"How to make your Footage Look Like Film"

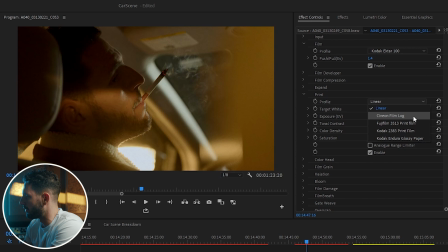(4:02)
When you go to the print profile, you can choose linear, Cineon, film log, Fujifilm, Kodak 2383. But one that I just thought looked good on this was the glossy paper.
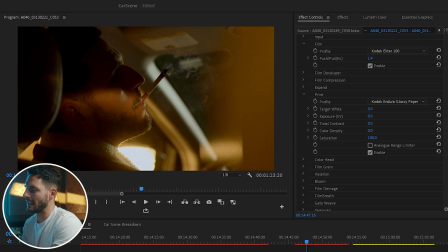(4:16)
Without this print, it's essentially just like in a Rec 709 format. This print really takes it to that place where you're really starting to mess with the final details and have a final look. With this, you can mess around with, exposure. You can mess around with the target white.
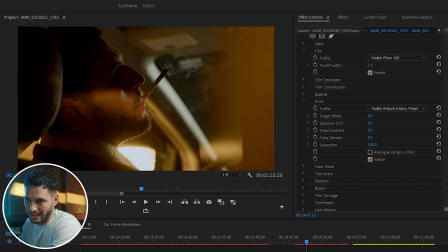(4:31)
But something that's cool that's on here is something called color density. And color density is exactly what it sounds like. If you start to up the color density, what that does is it starts making the colors a little bit more deeper, a little bit more richer.
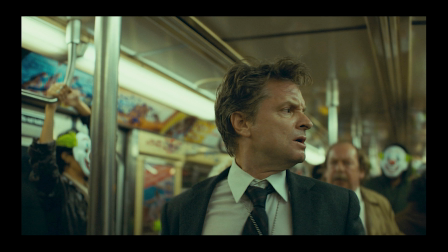(4:46)
And when we see films, we tend to think that they're super saturated, but the fact is that films aren't necessarily like oversaturated.
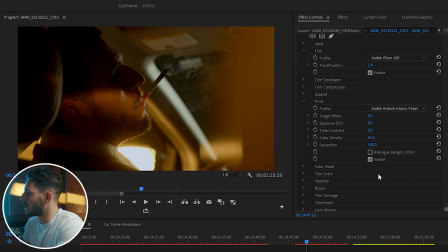(4:54)
They're just really deep and dense in color. So in terms of color density, I'm just going to leave this to a 50. Now, because I put the color density up a lot, I'm going to go ahead and just bring down the saturation just a little bit. You don't want it to feel oversaturated or too hot. The next section that I'm going to jump to is the film compression section.
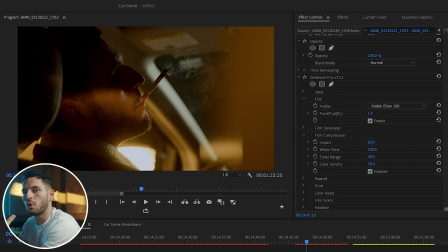(5:13)
Now, what film compression does is really control the highlights and the blacks in your image, and it kind of compresses them so it almost like rounds it out and it makes it not so harsh.
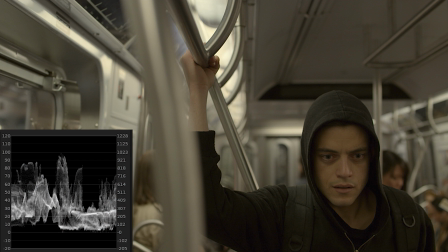(5:24)
When you look at a frame from a film and you look at the histogram, nothing is ever at 100 and nothing is ever at 0. It kind of hangs around the middle, and there's a nice gentle roll off from the highs and the lows.
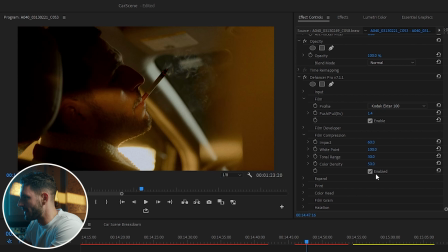(5:34)
Nothing like super overly contrasty. Now, if I take it off, this is what it looks like, and when I put it on, this is what it looks like. And the biggest tell that you can get is really in the highlights. If you notice the highlights right here, they're pretty noticeable. But when I click this, it dulls them down.
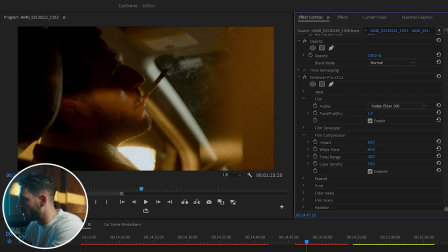(5:49)
Now, you can mess with the white point. You can put them down to about 50, or you could kind of bring them up and have them a little bit more subtle. That's really what's cool about this, is you can make the contrast a little bit more subtle of a contrast, which is nice, especially for like roll off on shadows on the face. So I'm not gonna overdo this too much.
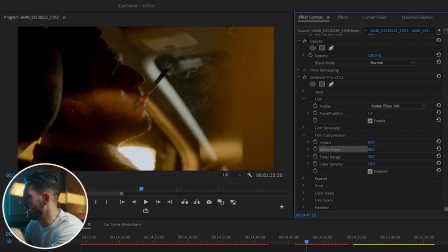(6:09)
I'm gonna bring the white point to about 88. I think that looks pretty good. Now for the tonal range, I'm gonna leave it down to about 17, because to me that looks pretty good.
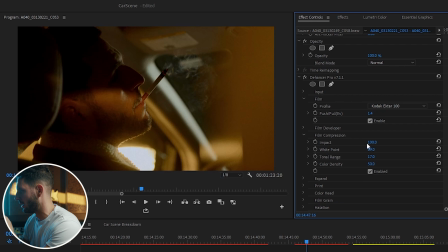(6:21)
I don't want it to affect all of the highlights. I just want it to affect a bit of it. And then we have color density again, and I'm just gonna bring that up to 100. I want it to be pretty dense. A really cool feature that I had a lot of fun playing with was this color head.
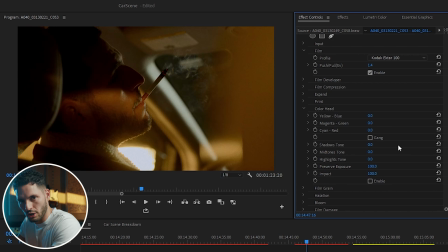(6:35)
What's cool about the color head is that it acts a lot like the color wheels, only it's a much more simplified version. And to me, I don't know why, it really helped me kind of dial in exactly the kind of look that I was going for. So you could really mess with the yellow and the blue.
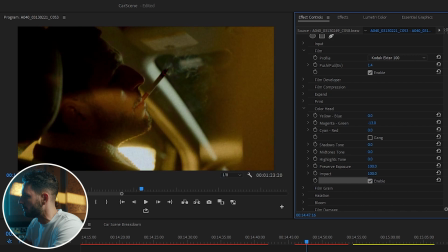(6:50)
You could either push it either green or magenta, and then, you know, the cyan and red. You could even get a little bit more detailed with the shadow tone, the midtones, and the highlights. So right now, I'm just gonna play with this and show you guys how I graded this.
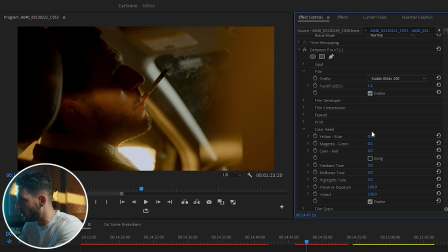(7:09)
A lot of the highlights in this particular scene are warm. So I want to take that and shift it a little bit more towards yellow. And then a lot of this goes into like color theory, but the opposite of yellow obviously is blue. When we're talking about shifting the shadows, I wanted kind of like a more cyan look.
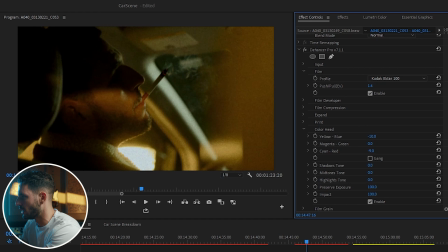(7:28)
So I'm gonna shift this a little bit more towards cyan instead of red, so I could cool it down just a little bit, and that to me looks pretty good. And because I want that nice contrast between the warmer yellow tones, I want to go towards a little bit more cyan, and especially in the shadows.
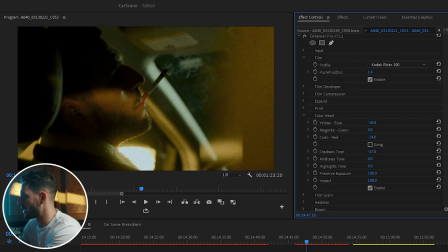(7:47)
I'm going to push the shadows a little bit cooler. So I'm going to go down to like let's do like -15. And then the highlights, I'm going to go a little bit warmer on the highlights. Let's do like a +10.
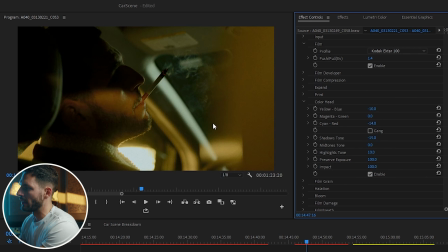(8:03)
So to me, this image is already looking pretty good. Next, we have film grain.